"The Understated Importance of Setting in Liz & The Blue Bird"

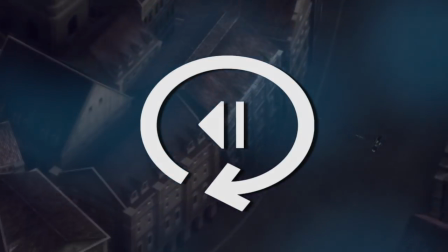Hello and welcome to Replay Value. Usually when I think about setting, it's in the format of how it succeeds as a setpiece,
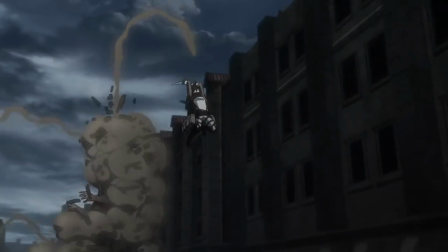which means I'm mostly focused on how the action takes advantage of its terrain, whether that's a spectacular fight in a city,
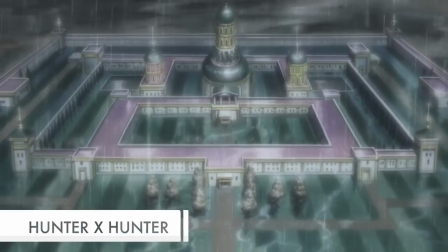climbing a train car hanging off of a mountain range, or a palace either in the real world or in the metaverse.
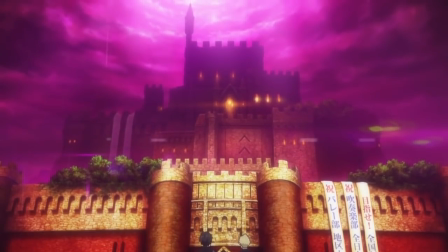The more expressive, explosive and flashy the better when it comes to framing an action scene.
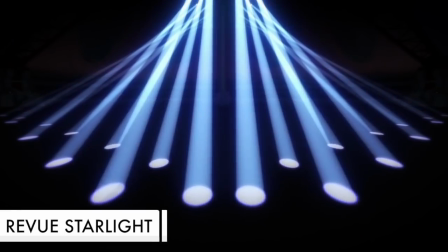And in general, a great setting helps to create a great moment.
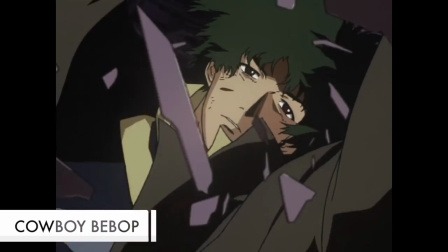I still remember approaching Red at the top of Mount Silver for the first time, I'll never forget Spike falling out of a stained glass window in Cowboy Bebop,
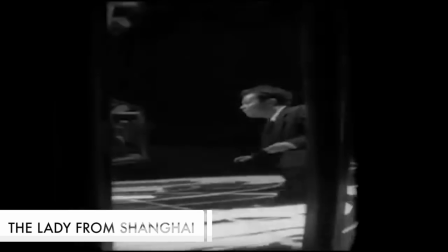and my jaw is still agape from the funhouse scene at the end of The Lady from Shanghai.
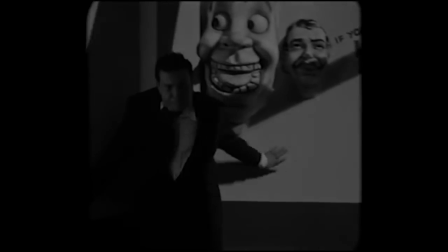But that's not the only type of action that exists, there's also this kind.
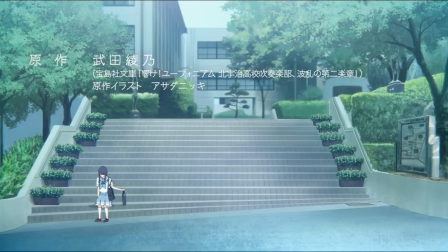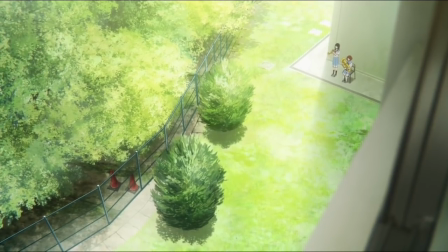The kind that happens every frame or second or sentence. sense,
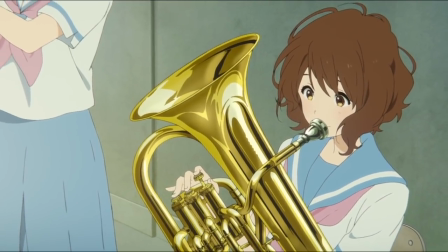the kind that regardless of medium is defined by the passage of time.
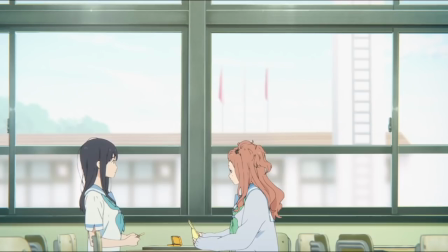And in doing so seeps into every scene, and depending on how the setting is treated can amplify every single moment in the narrative.
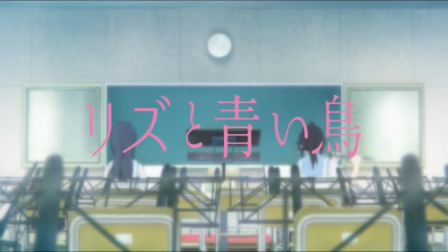And if there is one recent film that reminded me how important setting is regardless of intensity, it's Liz and the Bluebird.
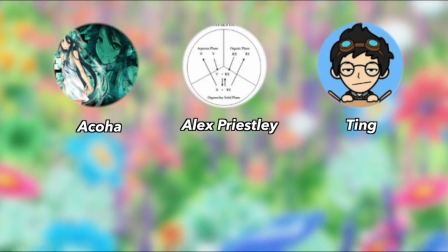A big thank you to Okoha, Alex and Ting, three of my patrons who all requested that I cover euphonium last month, sorry it was late.
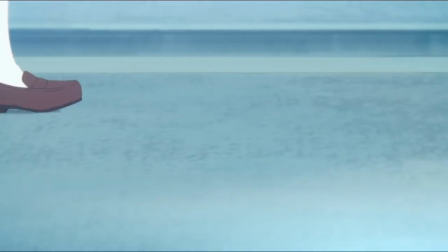There's no better way to start a discussion of the setting than to begin with the second scene of the film, as Mizore walks onto the grounds.
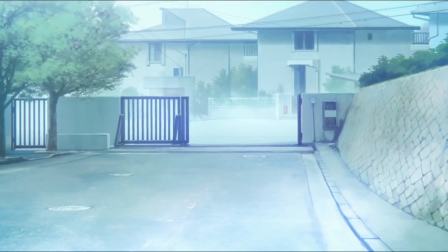The sparse sounds of various instruments create this unbridled feeling of potential,
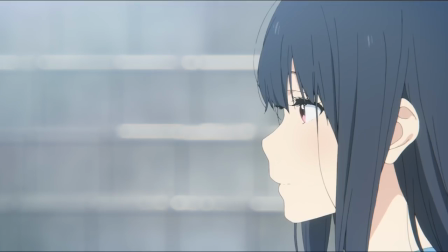who knows what song they're going to break into or what's going to happen on screen.
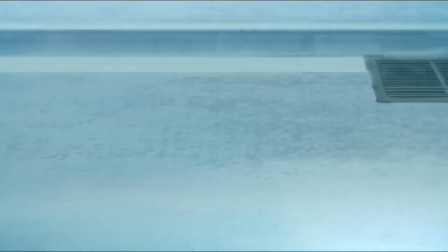It gives the sense that anything could happen in this space, and between the long shot of her shoes on the pavement and then again of her on the staircase,
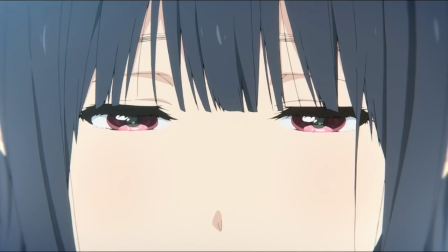provide a real physicality to even the simplest aspect of the school, the walkway in.
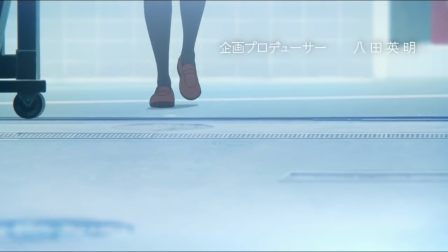After Nozomi joins up with Mizore, great audio direction by bringing the music to life just as she turns the corner,
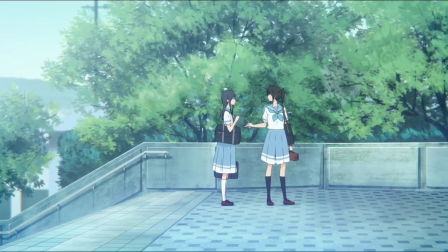we begin the walk through school.
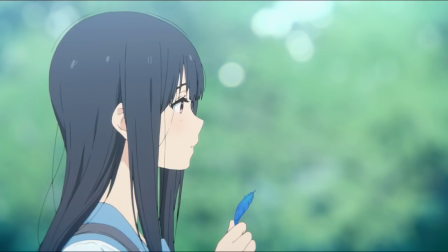And this decision to roll the opening credits through a mostly silent journey to the music room is what brings Kitauji to life.
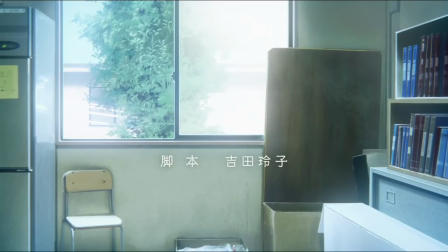You get a real sense that this is a place that is lived in,
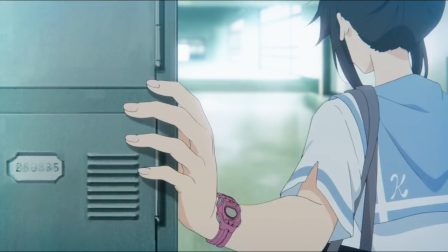where routines have been established and that is in no small part thanks to 3 minutes of watching Nozomi and Mizore making their way to the music room,
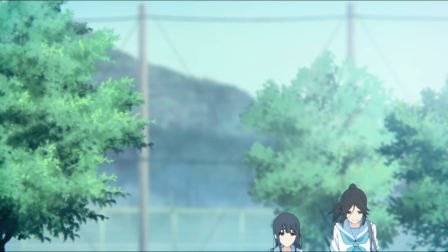presumably like they do every day. Given that the entire film takes place in Kitauji over the course of several days,
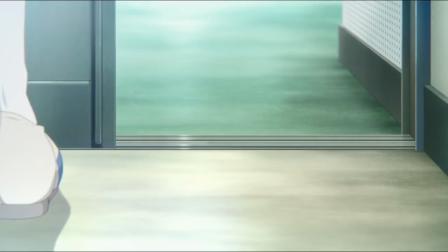with the exception of flashbacks and story visualizations, it gives this walk to the concert band room a perpetual importance.
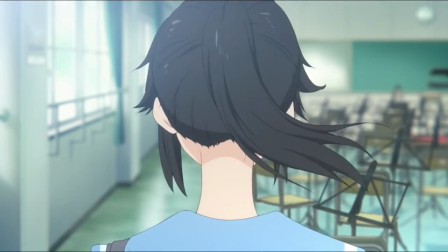We've entered this space with these two characters and we're left there until they leave once the film is over,
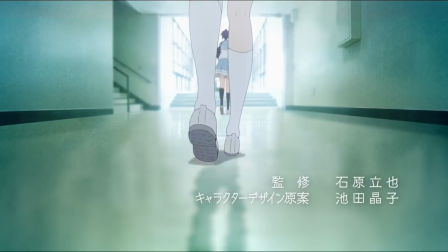so this conjoinment of viewer and character settles us into the school grounds as though we're being taken on a tour of the next hour and a half.
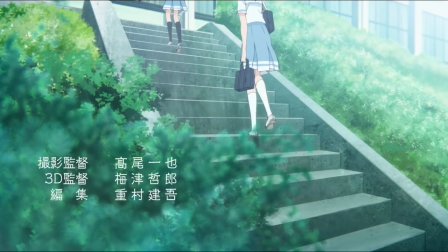There's also a real verticality to the space as we walk up staircase after staircase as though we're building to something grand,
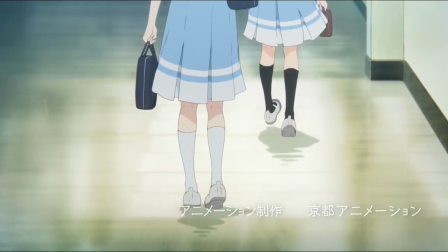and all the while the small engagements between Mizore and Nozomi from the way they walk together to interacting with something like like a water fountain.
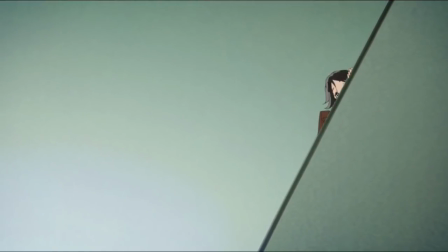The school's space becomes immediately important on a shot like this one, whereas it takes a back seat for something like this.
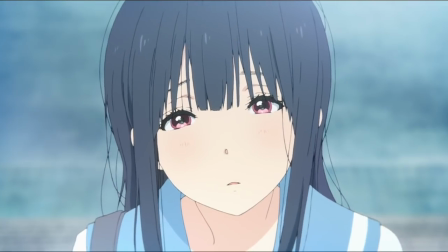A good setting should support the action on screen,
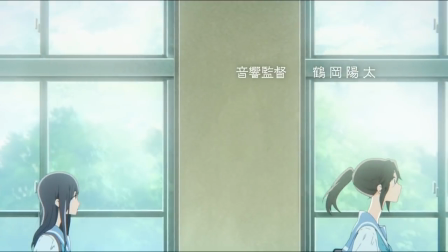slightly opaque windows enables us to instantly grasp the space and sets a clear focus on the two girls,
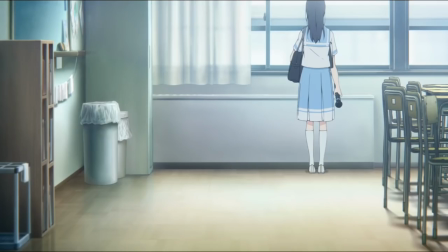and most of the time the setting is supporting these concepts, whether that's separating Mizore and Nozomi into different rooms, using a rainy day to emphasize emotional turmoil,
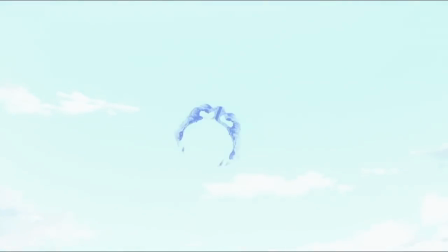or leaving the room through a push out the window as Mizore plays the final notes of the piece to symbolically match the Bluebird's departure.
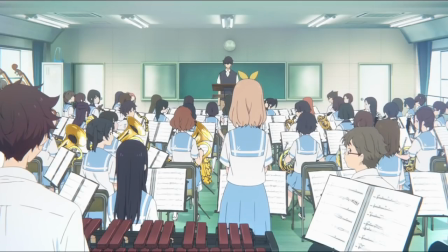That climactic moment also works so well because we're so familiar with the space,
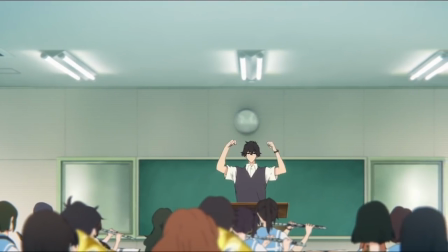a theoretical transplant into a concert hall just wouldn't bring the same down to earth and
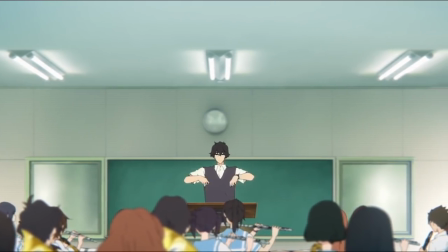shared experience that makes this song and performance so heart wrenching.